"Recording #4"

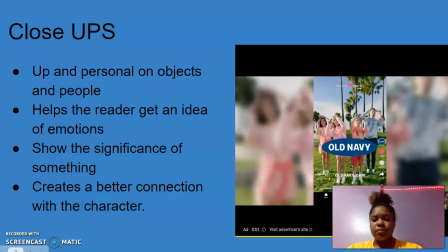[4:20] Fleece fights, only at Old Navy and OldNavy.com. You're good.
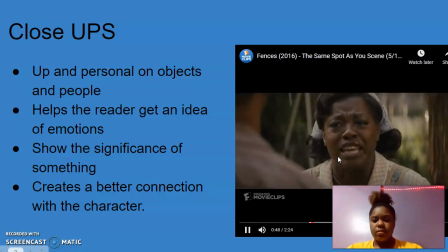[4:27] You're not the only one who's got wants and needs, but I held on to you, Joy.
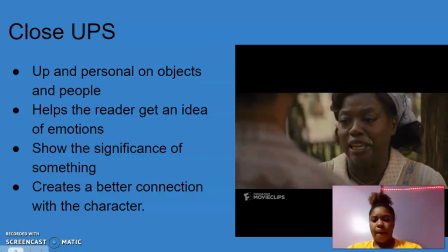[4:31] I took all my feelings, my wants and needs and dreams, and I buried them inside you. I planted a seed and watched it prayed over. I planted myself inside you and waited to bloom.
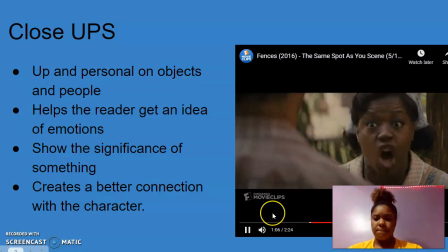[4:43] It didn't take me no 18 years to realize the soil was hard and rocky and it was never gonna bloom. So again, after watching the clip,
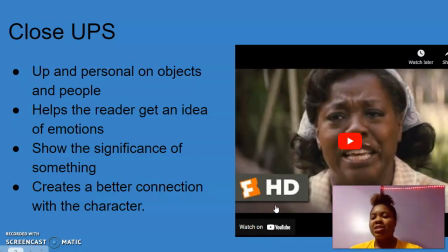[4:52]
you feel for her a little bit. You feel that it's almost as she's taught. It's almost as if she's not talking to Troy, as if she's talking to you. Like she's telling you her story. She's telling you what she's been through. So that's where
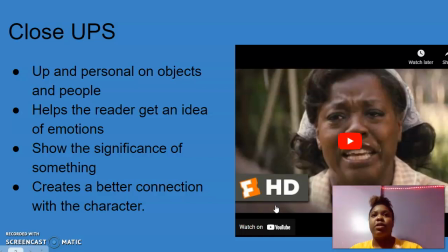[5:05]
that's where the really the effectiveness of the close up comes in, because now you're invested in that character and you kind of feel what that character's feeling. So it definitely drives the narrative, and probably one of my favorite shots because it it really tells the story. That's what a movie is. It's a story. So the close ups really tell the story.
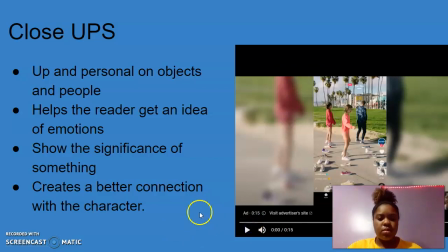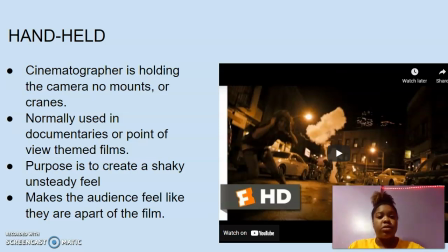[5:32]
And the last and final shot that I chose is also my favorite. It is the handheld. It it's basically when the cinematographer is holding the camera, so there are no mounts or cranes, and it's usually used in documentaries or point of view films such as like Paranormal Activity or Visit.
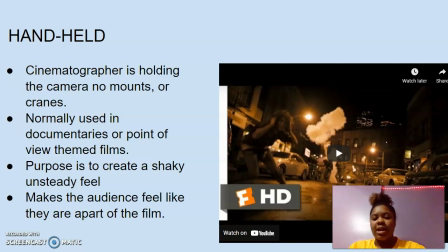[5:51]
And the purpose is to create this like kind of shaky and unsteady feel. It kind of makes the audience feel like as if you're the cinematographer, as if you're holding the camera yourself. And the scene I chose for that is from a movie called Cloverfield.
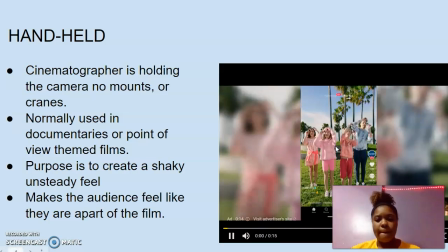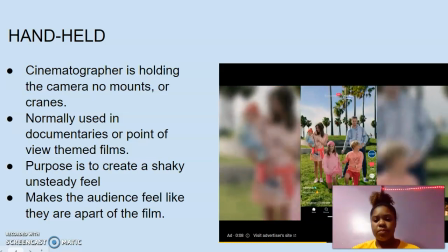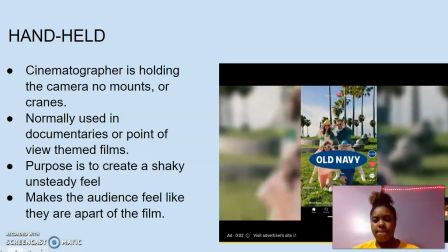[6:19] Fleece Fights, only at Old Navy and OldNavy.com.
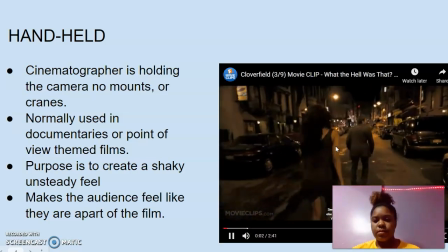[6:24] Have you tried maybe calling 911, seeing somebody else can get out? Okay, well, I mean, what about police, fire department?
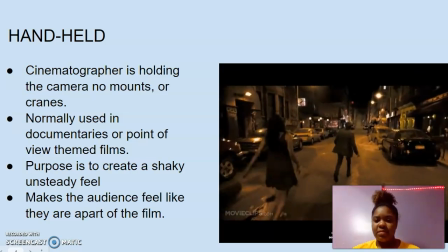[6:31] Get through. Okay, this seems a little...
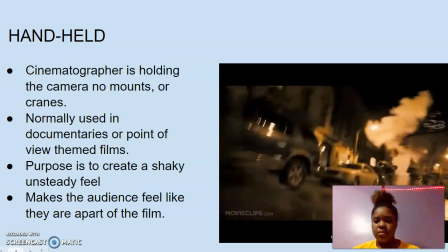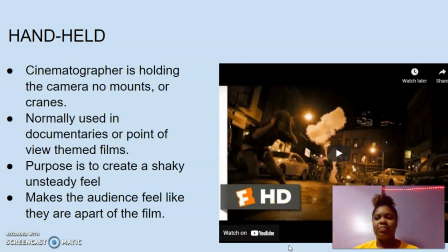[6:42]
So again, so this particular scene, it makes you feel like you're a part of that scene. So like it's them, and then it's you, kind of going through that. You're going through the experience, and that's basically what a point of view film really is. Like it's you're inside the movie basically. So, and that's why handheld cameras are,
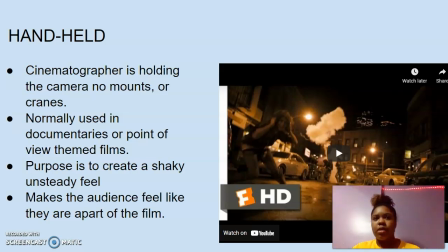[7:03]
I feel like, are a good source or a good resource or a good tactic, because it also creates that shaking, unsteady feeling for more chaotic films or more action films. So that's why I think that handheld, that's also one of my favorites too.
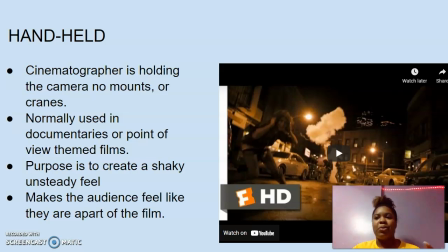[7:22]
So handheld really drives the narrative that way. It makes you feel that unsettling feeling that the characters are feeling. So it makes you feel a part of the scene itself.